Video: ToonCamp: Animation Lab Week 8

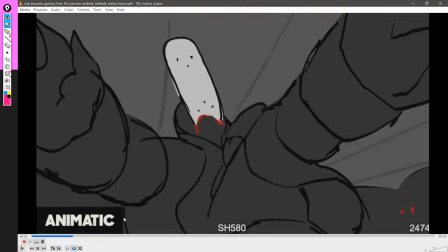(58:04)
So yes, I'll get you up to speed in just a second. So yeah, so I just wanted to take a quick stop and then check the keyframes.
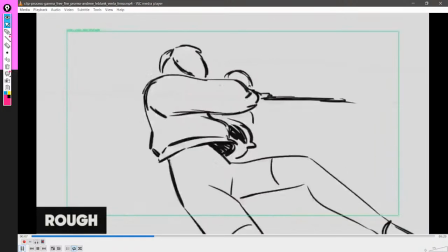(58:14)
Cause you do know you notice them more in the you notice them more in the animatic, I think.
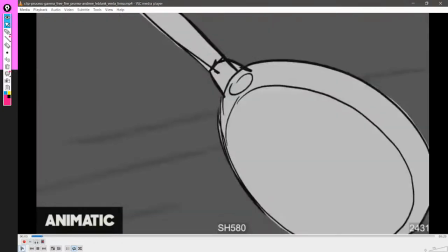(58:24)
Cause all of these are important frames.
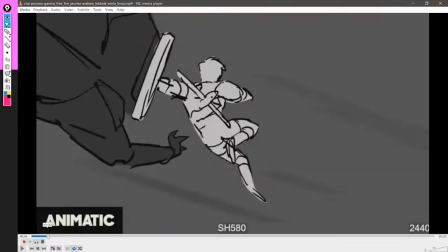(58:29)
Like that one here where she was holding, she's doing the turn is important.
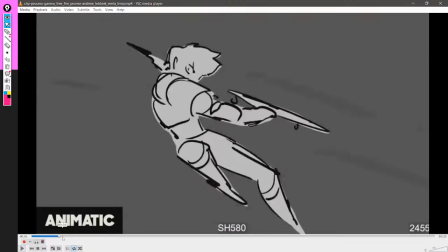(58:37)
It's important because it's an anticipation to this other frame here.
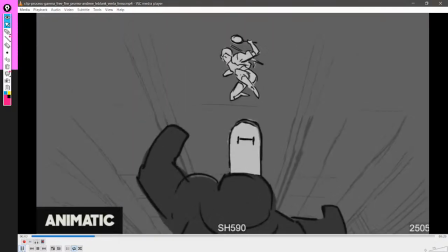(58:43)
That's also very important. And I mean, this is a very clear keyframe.
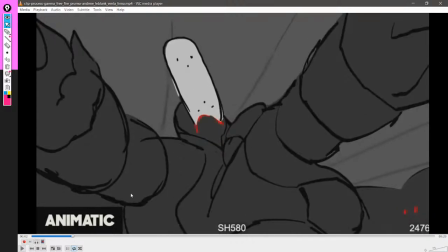(58:52)
This one here where the monster takes the skate.
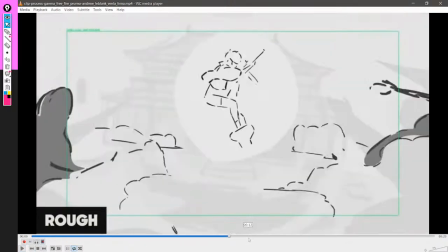(58:58)
And then like we can look forward and let's look at the tie down.
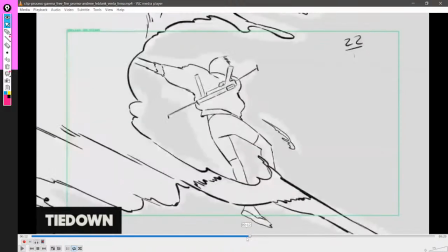(59:03)
Yeah, tie down is going to be good to look at.
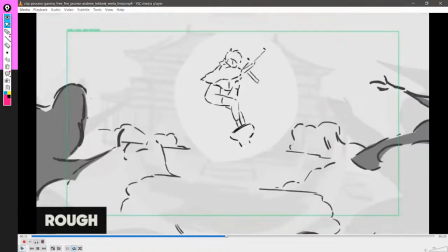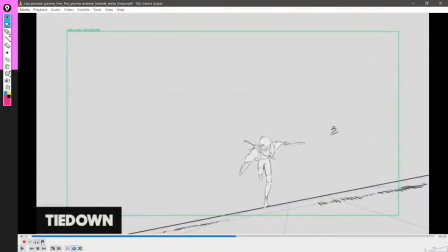(59:11)
1 to 5, 3 in the middle. This is just saying that the breakdowns are pretty standard. 5 to 9, 7 in the middle, standard breakdowns. This is 7, this is 9, 11,
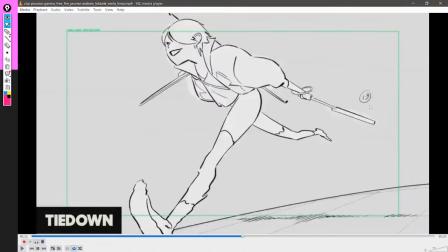(59:30)
13, and all of these that are lined like this, They may not be keyframes, but they're all extremes, which are extremely important frames.
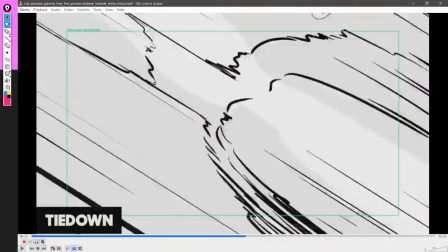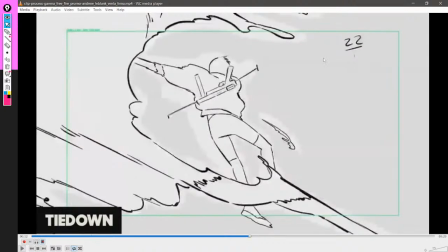(59:46)
And yeah, like this is a very important pose. This and the one that's gonna come soon after it.
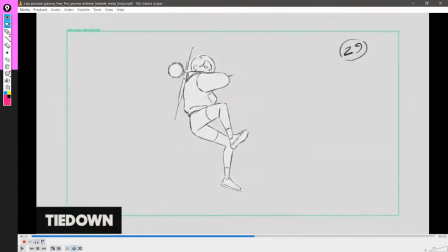(59:54)
I think I missed the timing chart. Like this is a keyframe. And as you can see, it went from 29 to 32, where most others are going evenly. This one went for 3 frames. That's what I'm saying with holding. Like you can hold for like a fraction of a second.
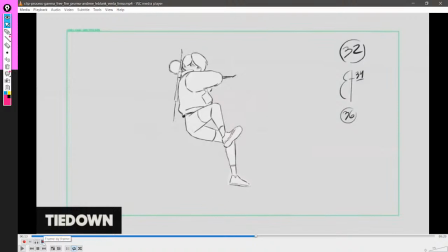(60:14)
But it can go for just that little bit longer that's going to give it the motion.
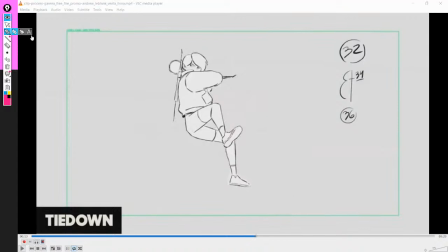(60:19)
Here you have slow out.
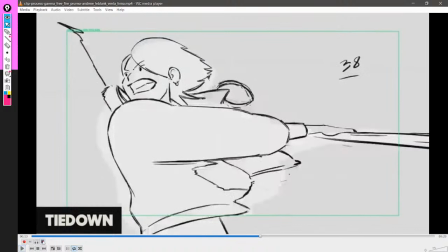(60:27)
Oh shit, I went too fast. 38, 40.
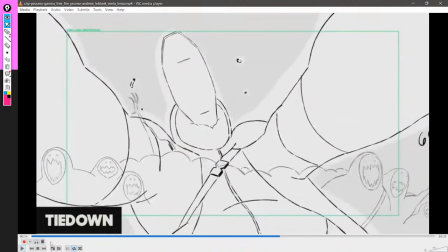(60:34)
Here you have this is just going, just the monster being hit.
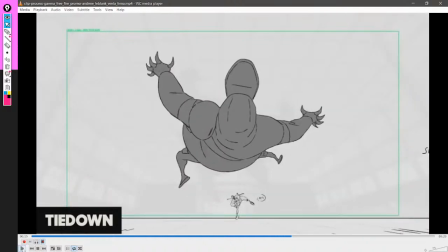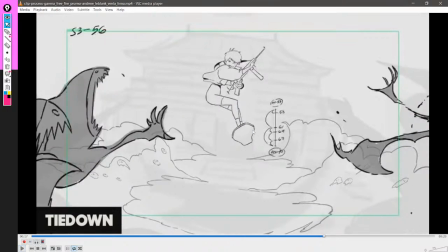(60:43)
Here it is, like absolute keyframe right here. This just holds for so long. Such an important keyframe.
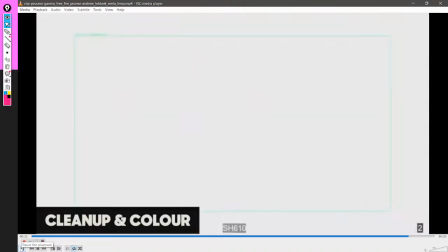(60:55)
and yeah. Like you have the most important ones are very clear.
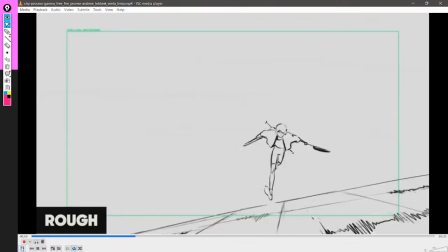(61:02)
Then you have some which are less important and are about anticipating and are about overshooting and are about like all those little things
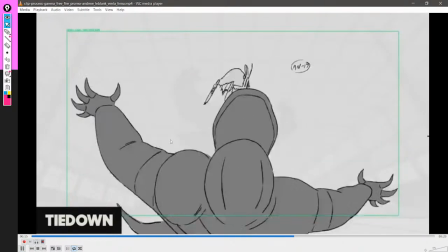(61:12)
that end up mattering a lot as well, but aren't like obvious keyframes.
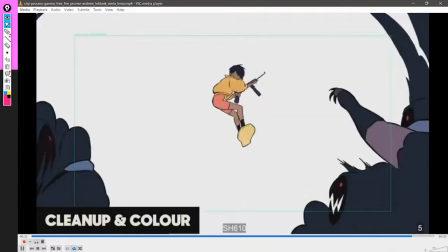(61:18)
Here the keyframes are even like slow motion kind of shots, like when the monster's hit, when she's jumping on top of the
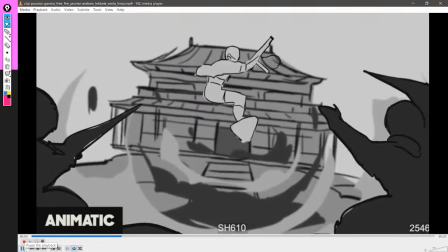(61:28)
skates and all that.
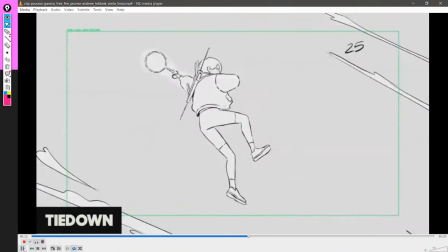(61:34)
But again, this is an extremely high level animation.
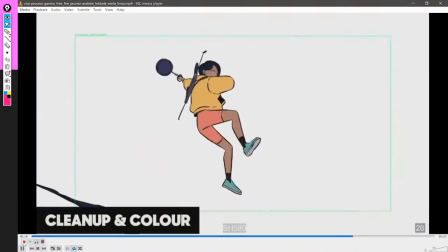(61:39)
This is very, very difficult to do. There's a lot of like expressiveness here, smear frames.
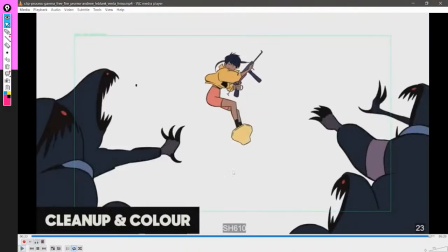(61:46)
It's very, very good. Very, very good. Was there any particular light in which you wanted me to look at this, Mesh?
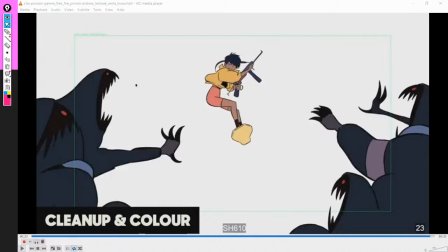(61:58)
Well, it was, yeah.